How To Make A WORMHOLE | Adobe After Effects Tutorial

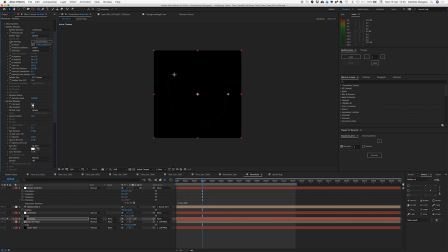1095s
They're a little bit small so we're just going to make those particles a bit bigger so you can see them especially on this recording it'll probably be invisible I suspect there you go hopefully you can see them a bit better now and we are gonna just mess with the size a little bit
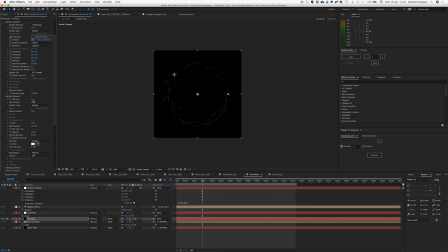1111s
maybe just randomize them a little bit 30% and the life we don't need to be that long probably a second maybe because all we need to do is rotate once yeah I mean that's that's fine we could probably have it even a little bit less um let's do 0.8 yeah that's
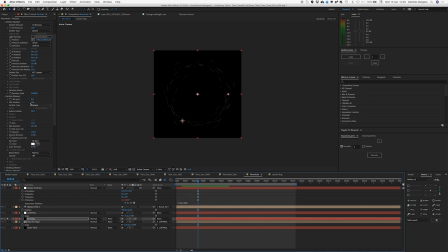1129s
fine i'm happy with that and then we could um we could randomize the life a little bit maybe just like 20 just so it's not completely linear that's fine and let's up our particle count let's maybe go to a thousand
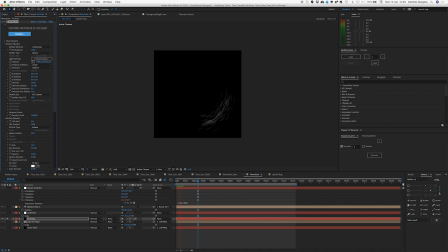1143s
let's see how that looks okay cool yeah cool but it's a bit thick so let's have just have a look at it over the top yeah it's a little bit thick so let's reduce the emitter size let's maybe go 200 cool
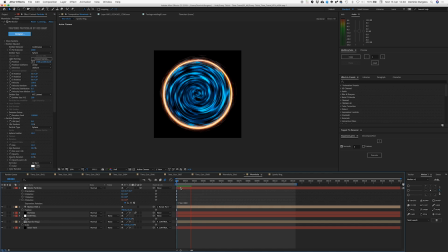1161s
I think that's looking better let's just turn that off and on now they're looking a bit gross at the moment so we're just going
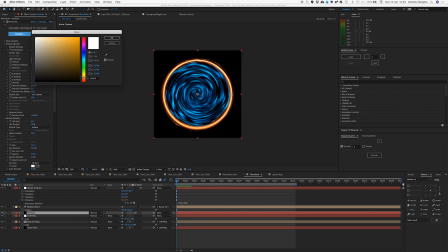1167s
to change the color of them let's make them more yellowy orange maybe something like that and then
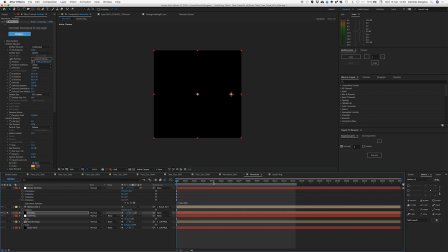1176s
we're gonna hit okay and we are gonna zoom along a bit and then we're going to put some glow on them. Let's crank it up.
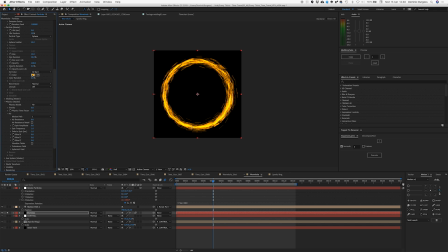1191s
Oh that is glowy. Let's change that color a little bit. It's a little bit yellow. Let's bring in maybe a little bit more white. That's kind of a bit bit nicer.
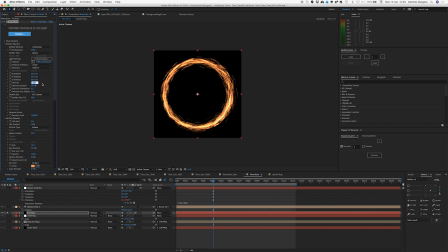1205s
Maybe just I'm just going to add a little bit of velocity on them but I'm going to add a little bit more just so they kind of fling out a little bit more, a little bit slightly more random then we're going to bring in the size of the emitter a bit
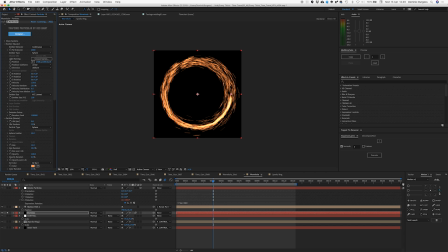1220s
actually yeah too much of velocity let's go 150 let's try that and
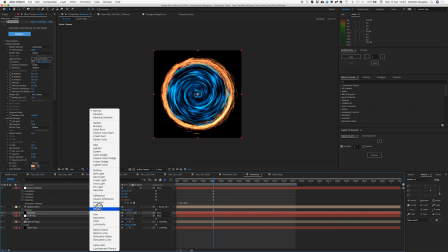1230s
then add that over
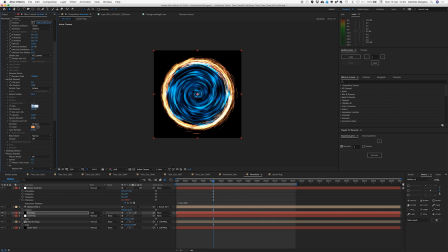1234s
and maybe make the size a bit smaller okay so now we've got some sort of extra detail in with these extra particles which i'm liking um you know you could still keep working with them
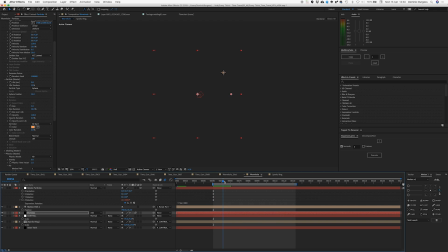1250s
but for the sake of this tutorial, I think we're good. One last thing I'm going to do is, this feels a little bit dark inside of here,
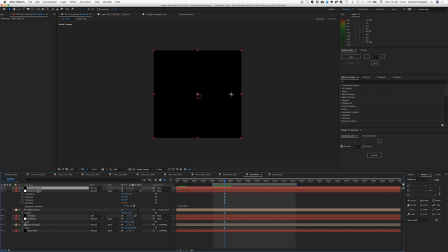1258s
so I'm just going to make another solid and put it right to the bottom.
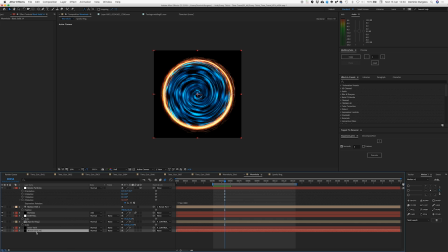1262s
I'm going to stick a ramp on there, gradient ramp, and we're going to put that to radial.
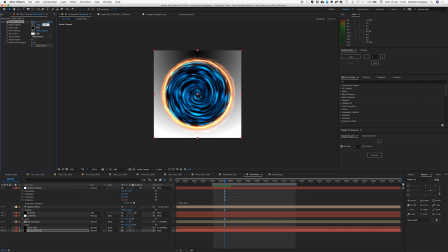1270s
I'm going to set the middle of the black straight and dead center in the middle.
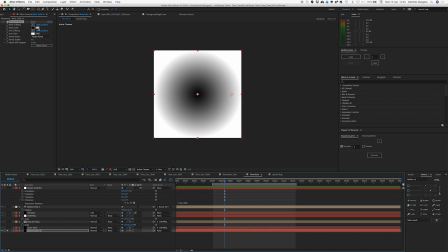1275s
Let's just solo that so we see it I'm gonna actually swap the colors and I'm gonna change that
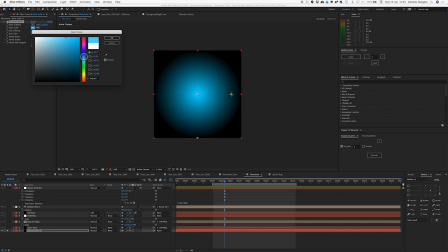1281s
white to a nice bluey green maybe
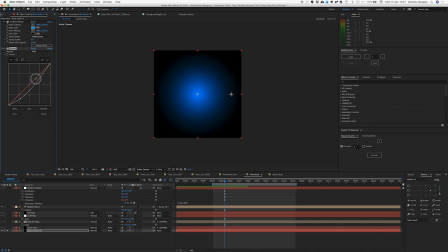1288s
just crank some curves on there just to give it a nice sort of hot spot oh there we go and then I'm gonna screen this inner twirl over
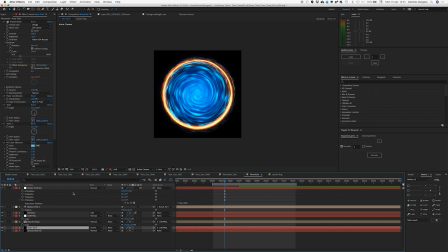1303s
the top and just gives us something actually I wonder if we just swap those colors maybe you should swap them